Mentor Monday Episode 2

I'm going to review 4 boards today. So we are going to start off with Lou. All right, this board looks pretty nice.
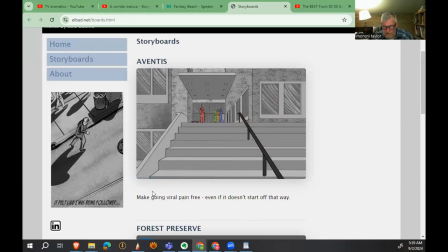6s
Let's click through. Let's see, go back to the beginning. You got these characters skateboarding, grinding a rail. 3 of them go, and the last one falls, shoots his board off the other way, and it's like an ad for like a painkiller.
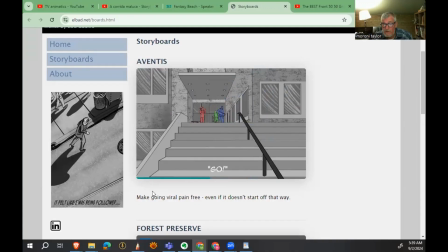21s
Okay, first suggestion I have for you is when you're doing this,
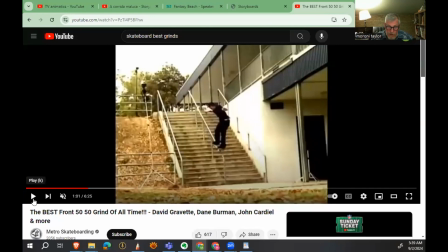28s
nice drawings, but let's use a little bit of reference, okay? You probably did, but you see that here's like a good one.
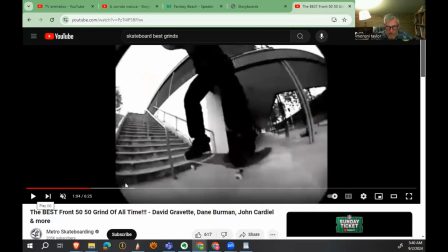37s
And even the angle is pretty cool. Like, and there's a bit of a moving camera there. See here, let's rewind that a little bit and just hit play.
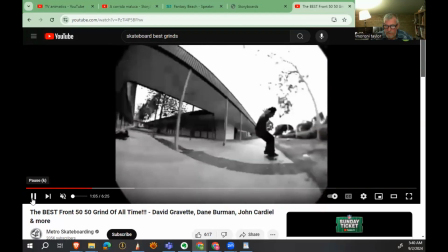47s
Oh, here we go. See how much the little bit of moving camera adds to that?
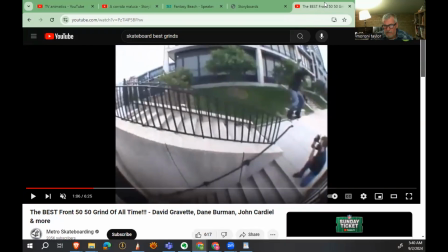54s
So if we go back to your board,
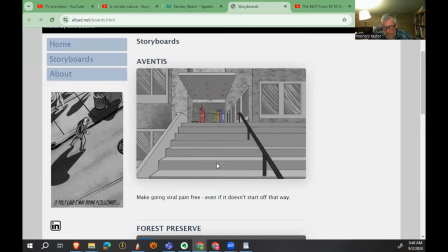so just a little bit more dynamic, I think, on these poses would help. And then at the end, so you have these guys skate off and go past.
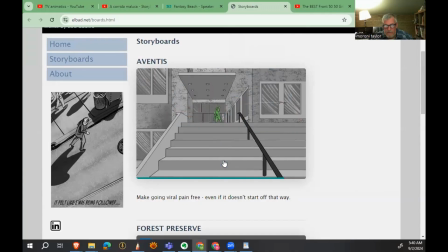78s
And then the final guy, rather than having him fall there where we don't see what's going on, how about he comes at us and camera follows and he crashes, and then the pain pill comes up.
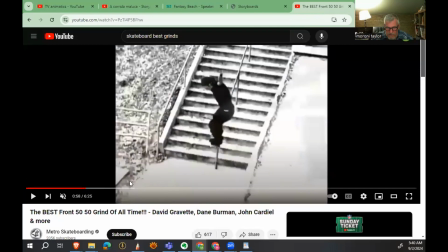91s
So something like, yeah, let's get to the spot.
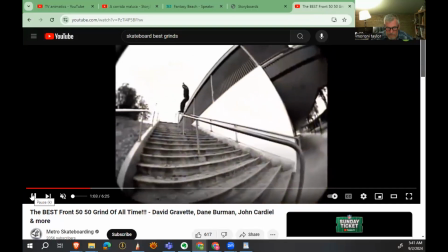97s
Not this one. This one. The guy goes and here he falls.
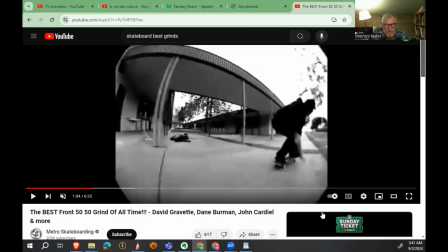105s
And then you have your little pain bottle come up and say, hey, take this pill and you'll feel better. Although that's kind of like a drug reference. I guess it is a drug, whatever. Nice job, Lou. Hope this helps you. Okay, next up we have Moonam. I hope I said your name right.
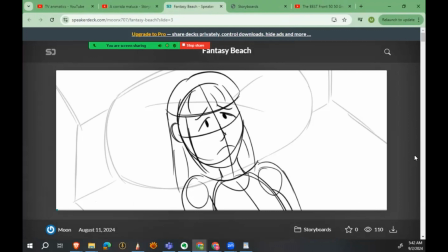121s
Fantasy Beach. So we've got a girl on the bed.
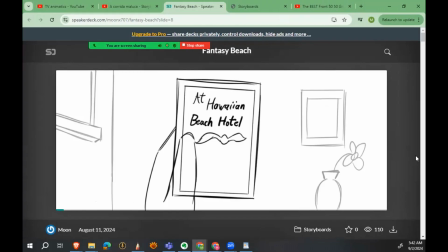125s
She's not happy. She's looking at something coming to Hawaii at the Hawaiian Beach Hotel. Notification from boss.
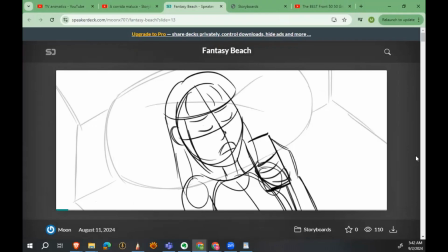130s
Work deadline tonight. And she breathes out and then goes into fantasy.
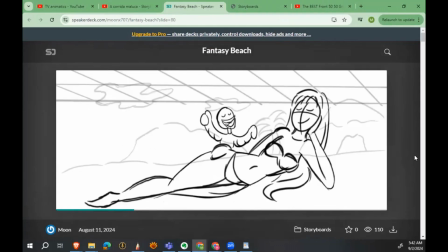137s
So I looked at this whole thing. Was this a music video? Like, there's no sound.
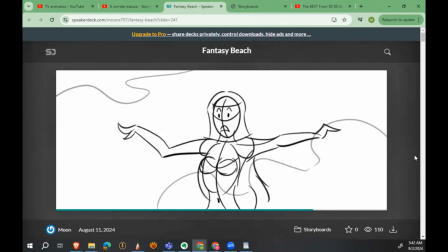141s
I mean, well, obvious, it's a click through, but this is one that probably would work better as an animatic than just click through drawings.
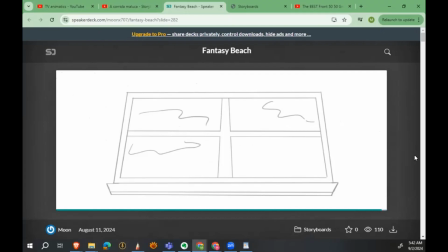148s
And then at the end, she wakes up and it's like, oh, I've been at the beach. Okay, the thing about work deadline tonight, I didn't get that part. But let's just go over a couple of your drawings here and your staging and stuff.
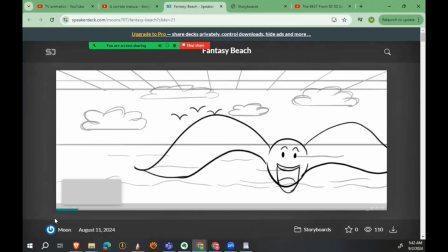162s
So back to the beginning. Let's see. All right, nice drawings.
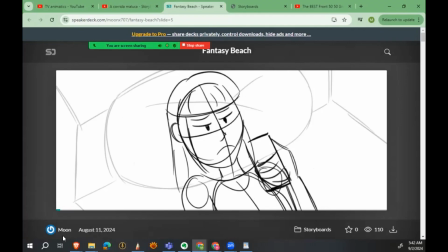169s
Okay, this one here, let's take a screen grab.
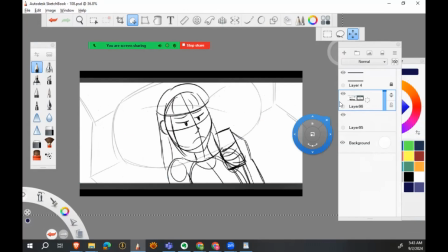176s
I think, so what's happening here for me anyways, it's a little too rough.
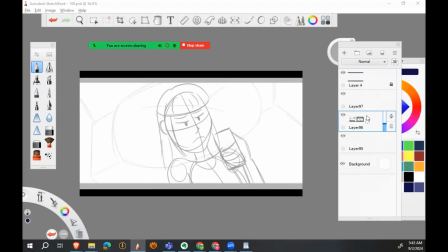181s
Not that rough is bad, but there's so many here. Let me turn the opacity back.
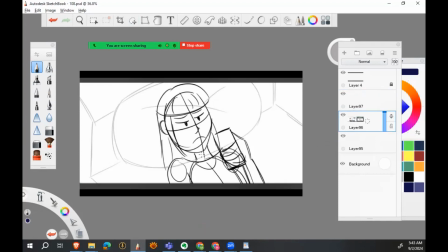186s
There's so many lines going on here. Her expression gets lost.
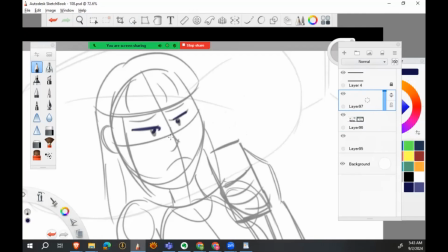189s
So if you could just take another pass at this and just sort of, tidy it up. And let's see, was she holding a card or something?
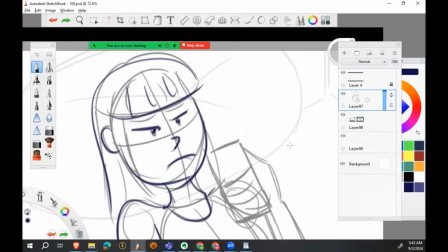208s
Actually, let's fix that just a little bit. Let's put the card here.
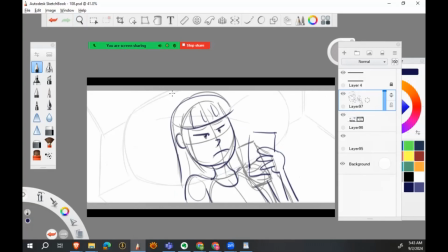216s
There we go. And she's got a pillow and a bed that she's laying on.
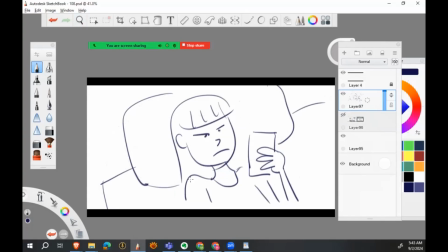225s
All right, we'll turn that off. And here we go. Let's finish that. And we could just drop a little bit of shadow behind it here. Let's do that on another layer. And bring the opacity. There we go. It just makes it a little more clear, the drawing.
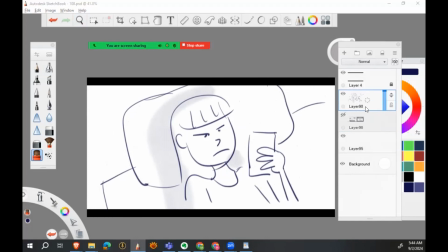243s
And even that's a rough, as opposed to this with all the lines.
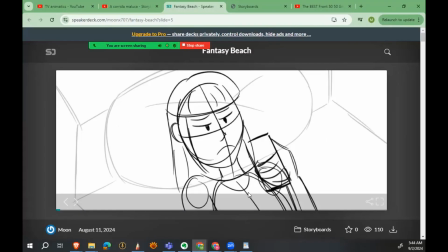249s
So be mindful of that. Let's go back to your board. Yeah, just tidy those drawings up.
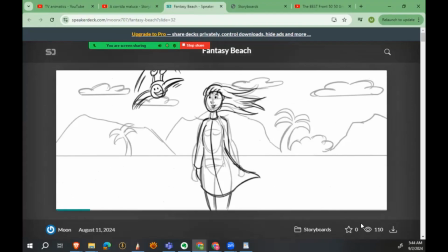258s
Okay, you got seagulls, the beach. This one.
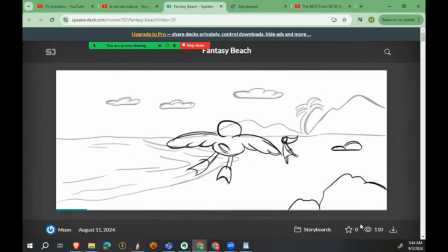262s
What would make this more dramatic is by putting the seagull above the horizon line.
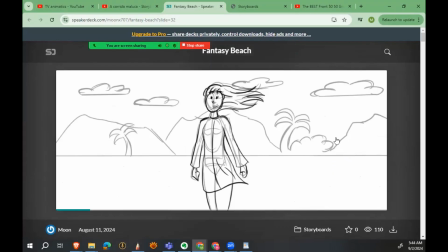270s
And you could lower your horizon just a little bit. Seagull comes flying in above, swooping down.
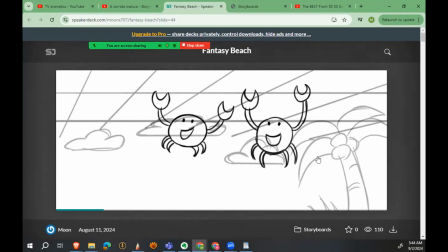276s
The girl, she takes off her towel. Crabs.
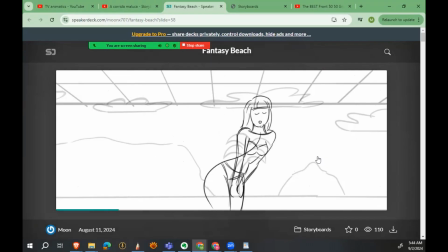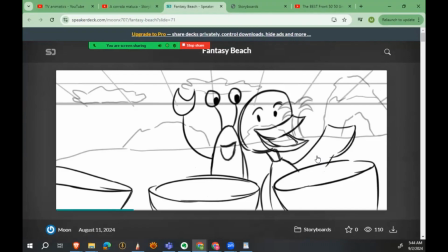286s
Yeah, okay. On this kind of stuff,
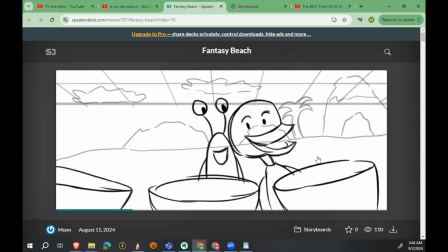289s
I know a lot of board artists do this where you draw the character and you just bring the opacity down the back. It's a good technique.
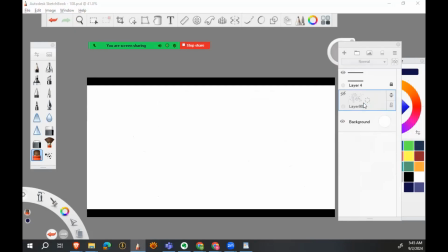297s
One more thing I would add to this type of a drawing is just spend the extra time to
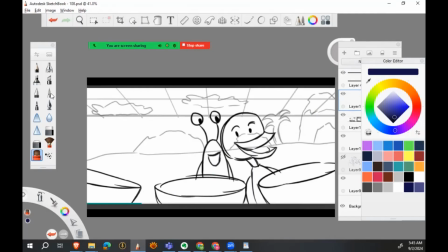310s
paint out your background in the characters.
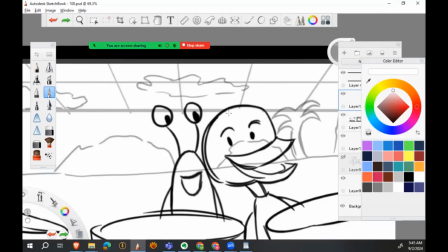315s
White, there we go. Wrong color. Like that. You know, we don't have the background shining through. It's a little bit of extra work, sure, but it helps the compositions here.
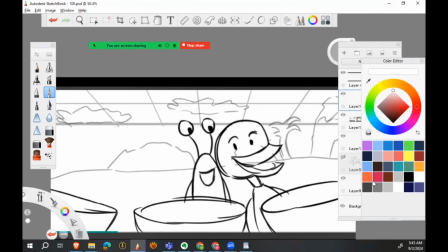329s
You really don't want stuff going through the top of their head or their eyes. Do that kind of stuff, it'll help.
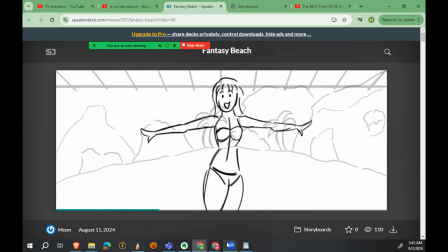338s
This is all fine.
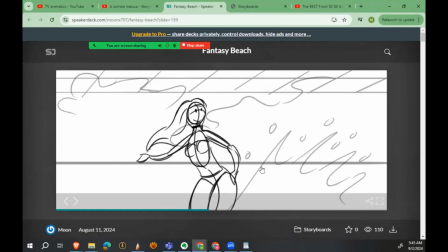343s
You know, one other thing. Okay, so your thick line in the background here of the ocean horizon, thin that out. It's way too thick because generally in the story drawing, thicker lines in front, thinner lines in back suggest distance or depth in your drawing.
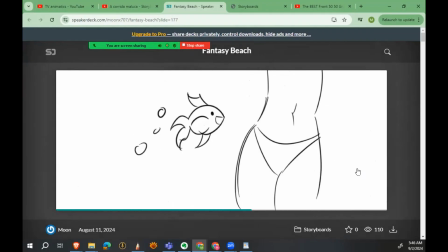363s
And nice animation with all this stuff. Some cool ideas.
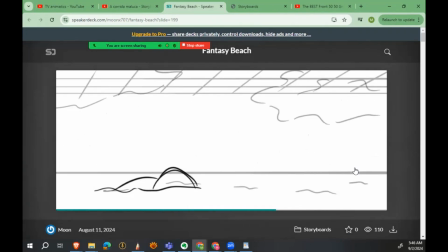371s
Very Little Mermaid here. I'm sure that was the influence.
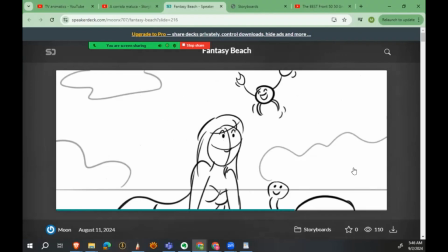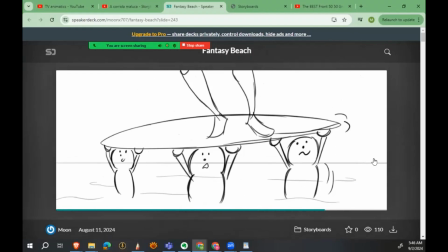380s
And holding up the surfboard. All right, yeah, those are the couple suggestions I have for you. Otherwise, nice job.
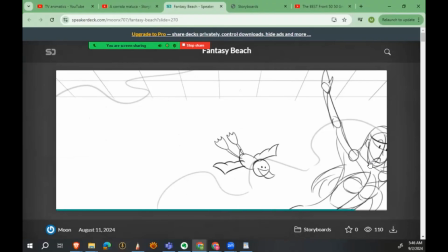384s
And if you were to put this in an animatic, I think it would work a ton better. Next, we have Giovanna.
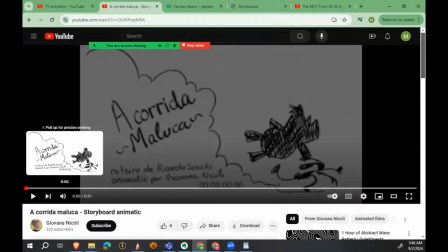392s
Hi, Giovanna. Let's see what your boards look like. Okay, it's like the tortoise and the hare, but it's the tortoise and the rhinoceros.
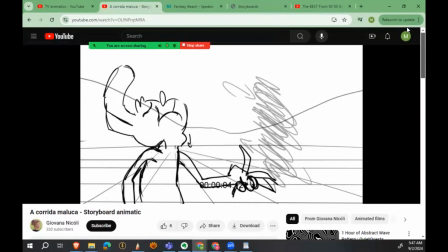401s
All right, so this reel played a little bit fast.
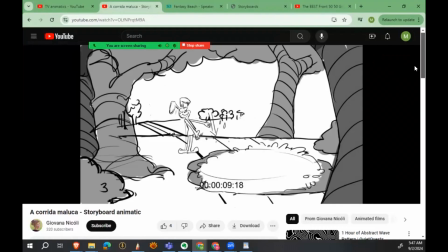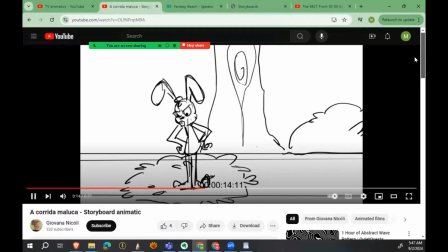411s
And was short, which is nice. Okay, it falls through.
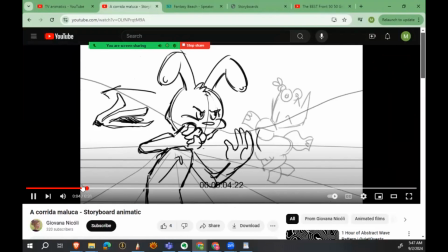415s
All right, let's pause on a couple bits here and give you some ideas on staging.
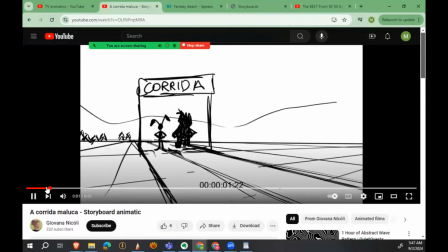422s
Go back.
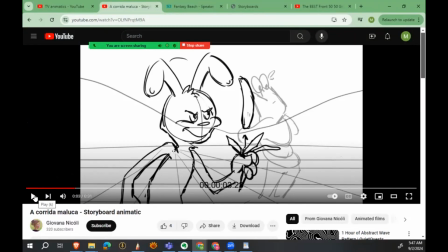424s
Okay, just like I was telling Munam, like take the time to paint out the background behind your character. It's going to help a lot. And it's a banana.
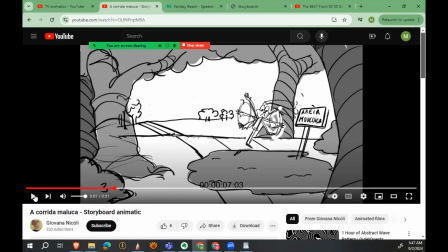437s
Let's see. Okay, here, this drawing here, where he's coming up on the mud puddle.
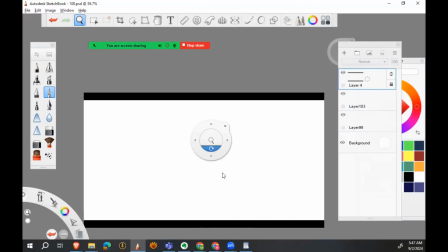448s
You've got
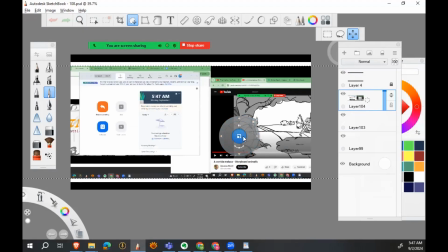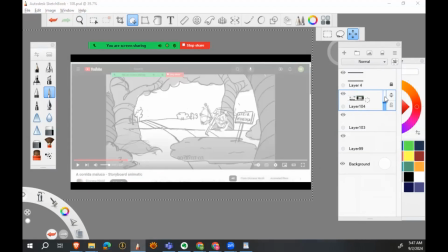454s
so this drawing doesn't have a focal point, not a strong one anyway, which means this is, you know,
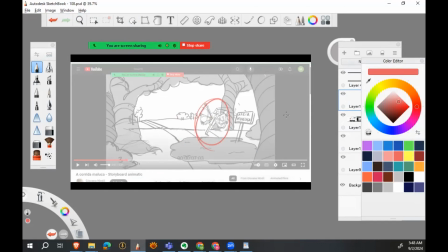461s
colored, like if this is the area you want to look at, which is actually where you have the rabbit, let's design the background in such a way that it draws your eye to the rabbit. So what we're going to want to do is move this thing over here,
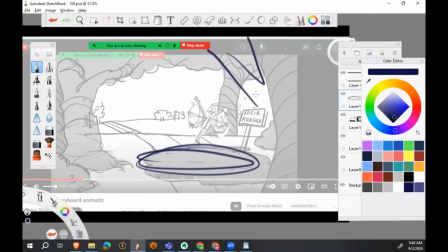476s
put this tree like this. Doom, doom, doom, doom, doom. Put those lines back in. This tree is fine. Let's put it on a little bit more of an angle.
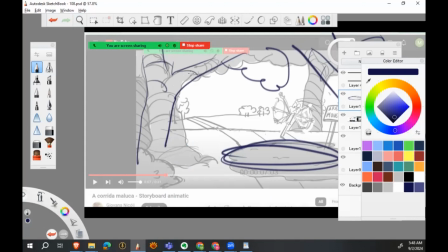488s
And we could even have some of the branches coming down, telling us to look here. We have another bush here in the way foreground, shaded in.
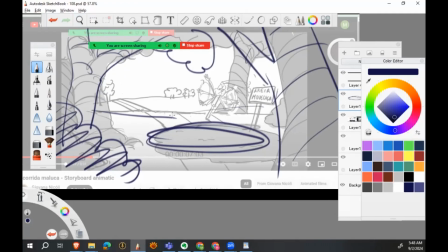496s
We've got our background.